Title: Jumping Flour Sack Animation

So this week's exercise is a flour sack jumping.
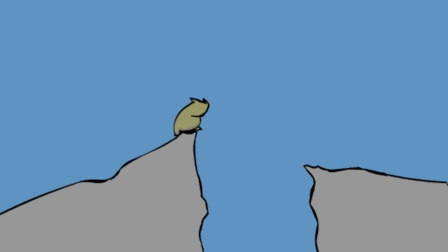And if you want to know how to make it, keep watching.
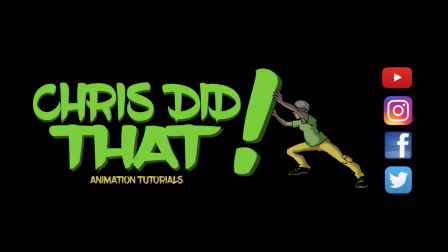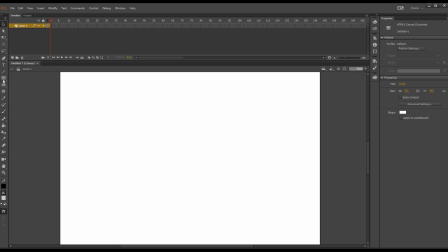Alright, so this week we're making a flour sack jump. Okay, I didn't want the animation to start off just like a second or two before the jump and then that was it. I kind of wanted to do a little bit more, so I decided to create a scenery, which is just like two simple cliffs.
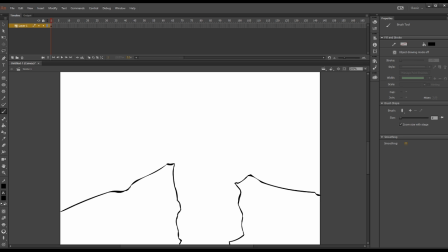And then the very next, and I decided to make the character, because like I said from the last week, this is simple character animation.
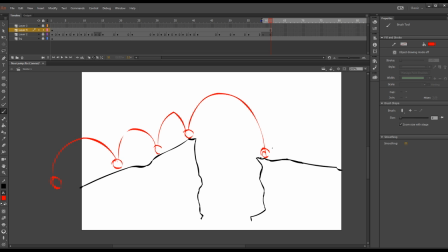I decided to make the character enter into the scene.
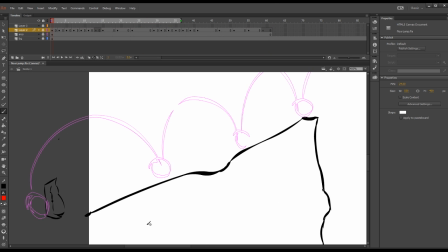And how I decided to do that is just a series of small arcs. So for this instance, you can still treat your flour sack like a bouncing ball,
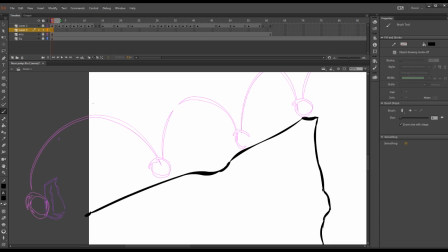except it has a little bit of a top and it has little flaps for feet and things like that. So the first thing I did was I drew the arcs that I wanted the flour sack to follow.
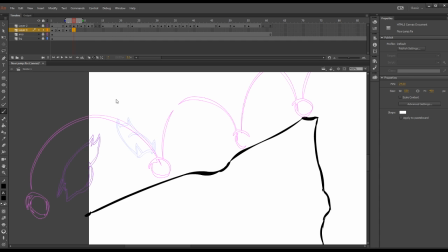After I drew the arcs, I started to roughly time what I wanted the flour sack to do. And then I started to basically just rough out the animation. And after doing the rough timing,
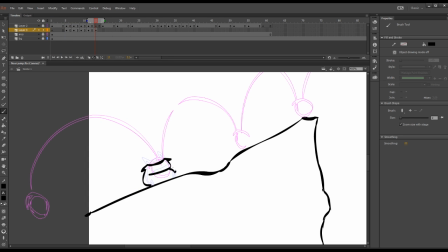I just basically just started going for it as far as like getting the overall feel of how I wanted this animation to look. Now the timing part was tricky because in order to give the appearance that the flour sack was actually thinking and looking before
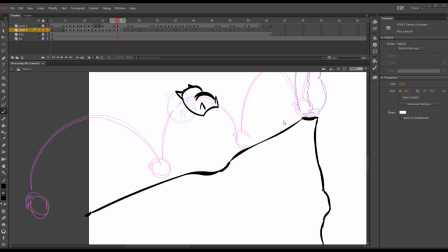he jumped, I had to create a still, but I used that overlapping action to make his little flaps fall back and make him bend over, so therefore it looked like he was actually thinking and looking about that next jump.
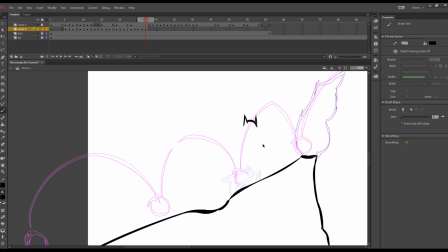And then for anticipation build, I squashed him as much as I could, and then he explodes. One quick tip also, when you're trying to create impact for something to fall
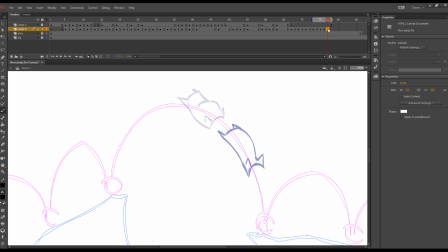and give it weight, put space between, like look how much space is between these poses. As you can see here in the onion skinning, is that there's a lot of space between where he jumps
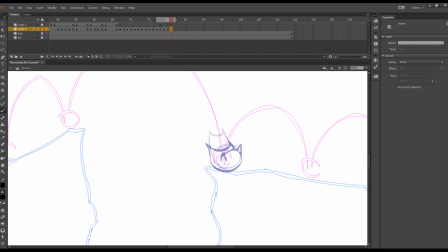and then where he ultimately ends up falling and smacking the ground. I had to deviate away from my original ending arcs because I thought to myself, well, if he's gonna hit, he's not just gonna hit and stay there.
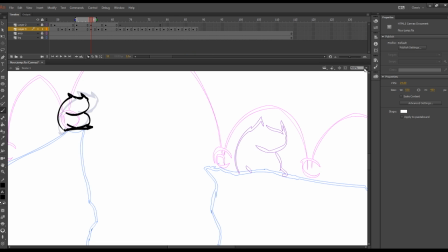He's gonna hit and bounce a little bit because he's virtually a flour sack ball.
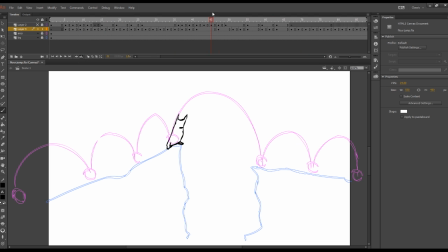But I added a little extra bounce after he fell. And then I went ahead and I altered the arc here so that way it made sense.
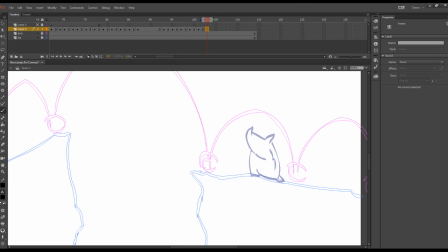And before I even made him move from the arc, I decided it would be important that he looks back like he can't believe he just did that jump.
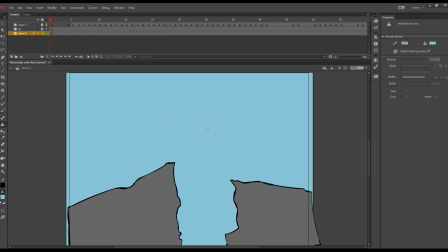And of course, after I felt like the timing was right and I got the effect that I wanted,
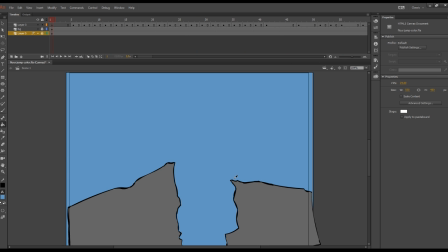I went ahead and started cleaning up everything, fixing the scenery, and coloring everything in.